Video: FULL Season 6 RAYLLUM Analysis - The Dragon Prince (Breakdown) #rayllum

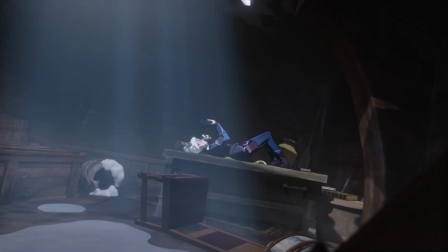Despite her grand pursuit of a grand legacy, ultimately, her yearning was to express her love for Conrad,
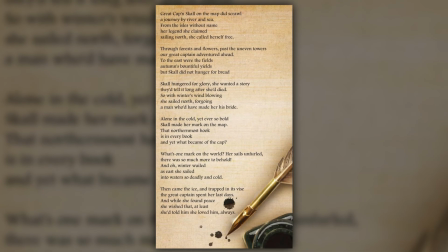a gesture she could have made all along, resulting in her feeling hollow and regretful as we hear Rayla read and reflect on the following line.
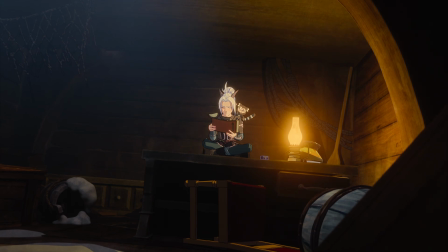Conrad, if you were here, I would tell you all my choices were nothing, and you are everything.
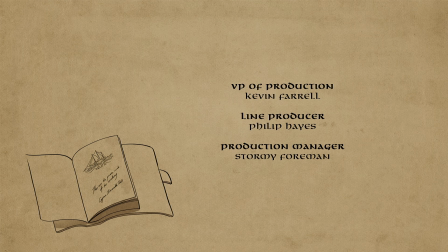Esmeralda's name, symbolising loyalty, love, and eternal relationship, foreshadowed her destiny.
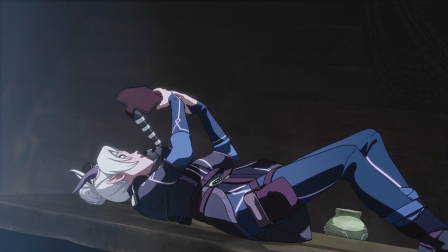The diary and poem intensify her pain for how deeply she desired to be loved, and to love, in her final moments.
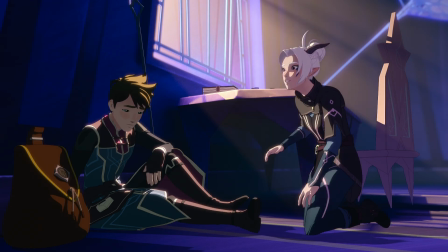Callum remains outside, drawing a picture of the girl whom he cares for and misses the most. the girl who calms his mind,
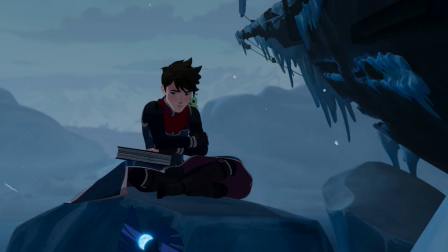the girl who serves as his ray of illumination during stormy times. Shivering in the cold without her warmth, he approaches the stuck ship and hears Rayla crying.
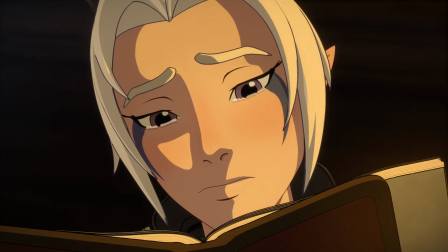Concerned, he rushes to her attention, arriving just as she reads what would presumably lead into Esmeralda's final words for Conrad.
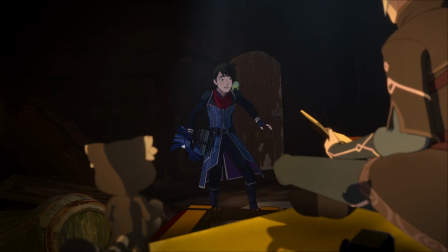Cutting this off, it prompts Rayla to confront her own pent-up feelings she's been keeping from him before it's too late.
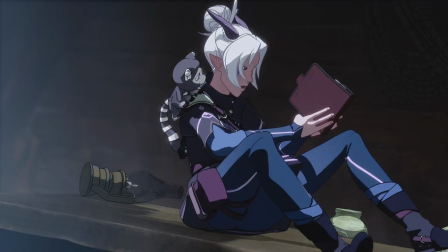Having been vulnerable with herself only moments ago and the diary bringing a lot of emotions to the surface,
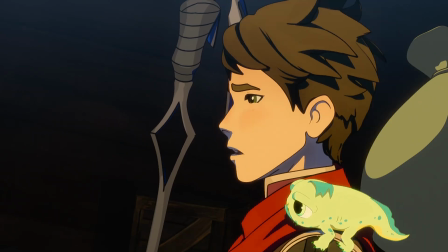Rayla overreacts and becomes defensive after Callum unknowingly hurt her, being more susceptible to smaller things that otherwise wouldn't matter.
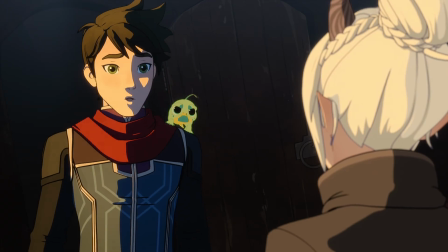As their disagreement intensifies, small creaks in the wood can be heard, indicating the ship is under strain,
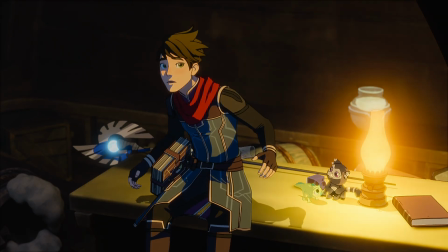and after a punch, Rayla implies that it likely couldn't take another hit, the ship being in a more fragile state.
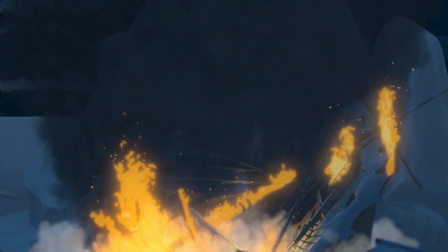Callum does partially foreshadow the coming events as the ship does sink by the end of the episode,
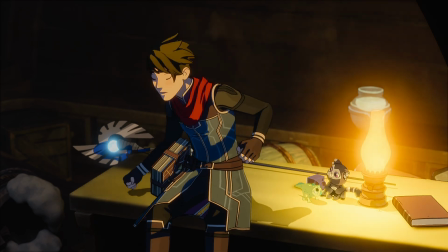but simultaneously
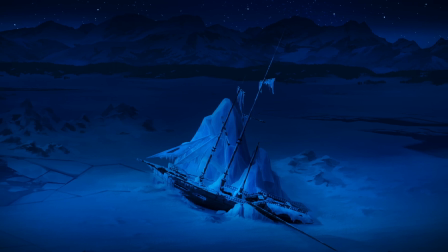offers reassurance to the audience that this ship will figuratively continue to sail even if it is strained.
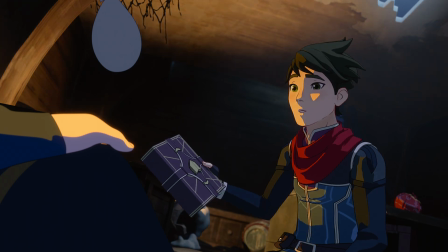As they prepare to sleep on the ship, Rayla offers to share her blanket with Callum after his belongings sunk below the ice earlier.
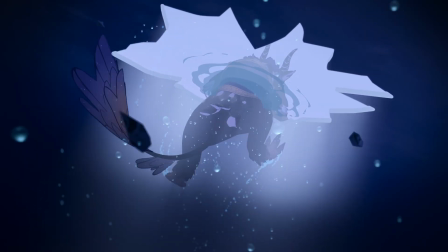This is a callback to Season 3 where Nyx teases them about.
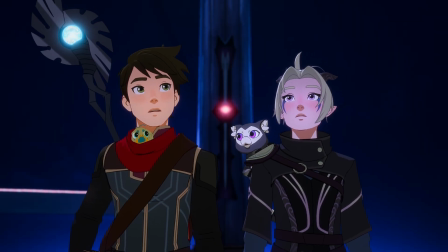It demonstrates a new maturity in their relationship when neither of them feel awkward about it.
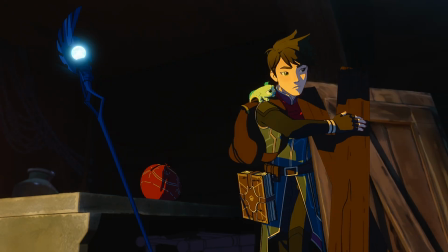After they both get comfortable, or for Callum as comfortable as you can get lying on a plank of wood, they look up towards the stars through a broken part in the deck.
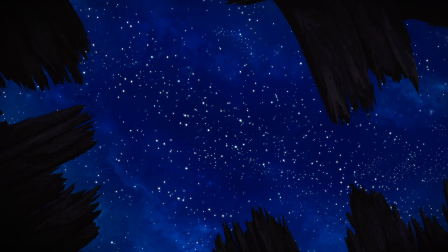The clear night sky symbolises hope, protection and divine guidance, suggesting the stars will eternally be watching over them.
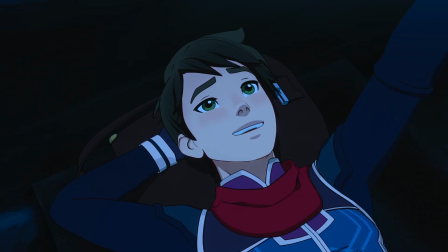Callum shares an emotional poem with thriller written by his father, Damien, about the stars.
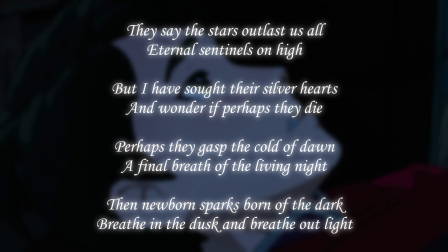The poem's first two lines link back to the idea of stars as eternal sentinels, guardians watching over them.
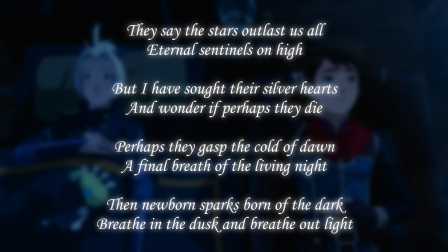He states that he is sought after the stars' silver hearts, suggesting that perhaps past their celestial existence, he believes them to have a soul. Questioning whether stars can die also seems to be Damien's way of grappling with his own fragility in life.
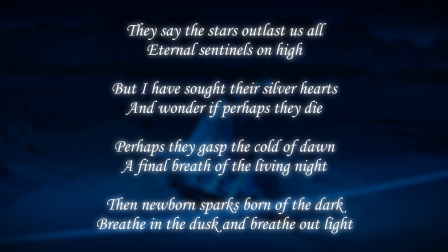On the next line, the verb gasp also emphasises this, given his condition.
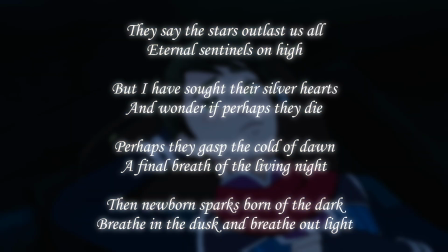The phrase, living night, adds complexity to the preceding line, suggesting that the night, which is typically seen as the end, also has life.
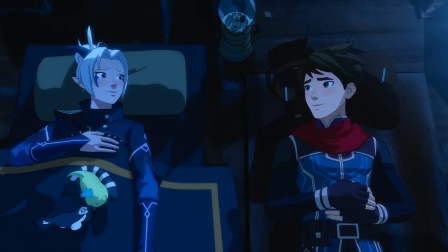Rayla, moved by the poem, comments on how beautiful the words were and says, Thank you, Callum.
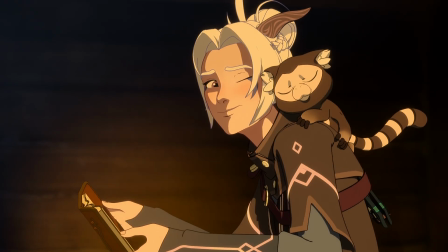Thank you for sharing with me. She recognises his vulnerability to share such a personal part of his life with her, this also deepening their bond of trust.
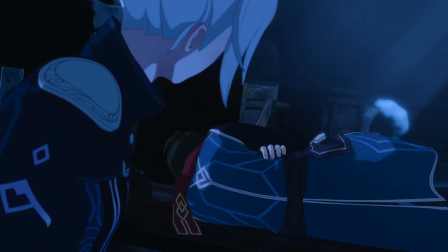Trying to sleep, Callum begins to shiver and Rayla decides to make the decision for him about sharing her blanket.
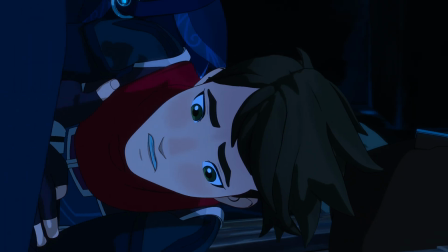This act is not only fuelled out of not wanting him to freeze to death, but one of kindness and respect.
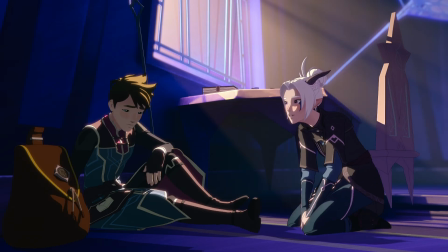It furthers their relationship with warm and supportive actions.
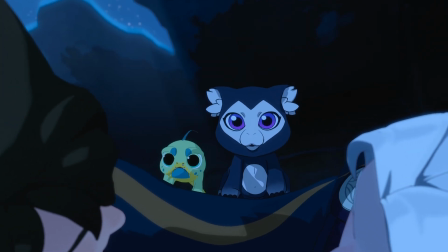Trying once again to sleep, the pets tease amongst themselves for a little bit about the two of them being so close together before each of them turn outwards.
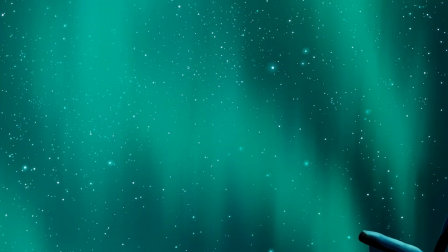Advancing the idea of them being watched over, the Northern Lights also make an appearance, symbolizing the spirits of their ancestors,
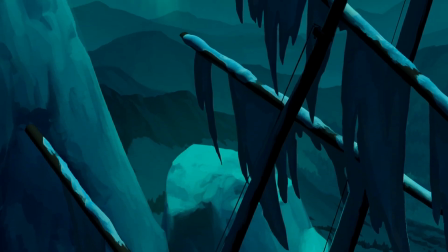potentially including Damien, Sarai, and King Harrow.
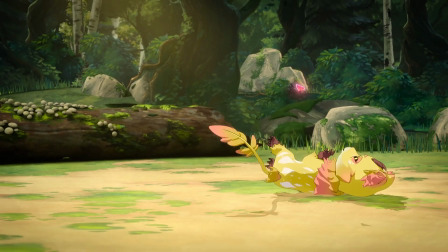The color being green also stamps this as a time of vitality to keep moving forward, and a time of peace.
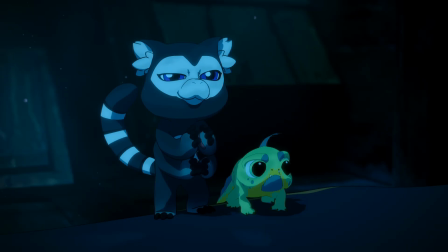The pets, not being satisfied, scheme and turn Rayla and Callum towards each other, making Callum give her a small embrace.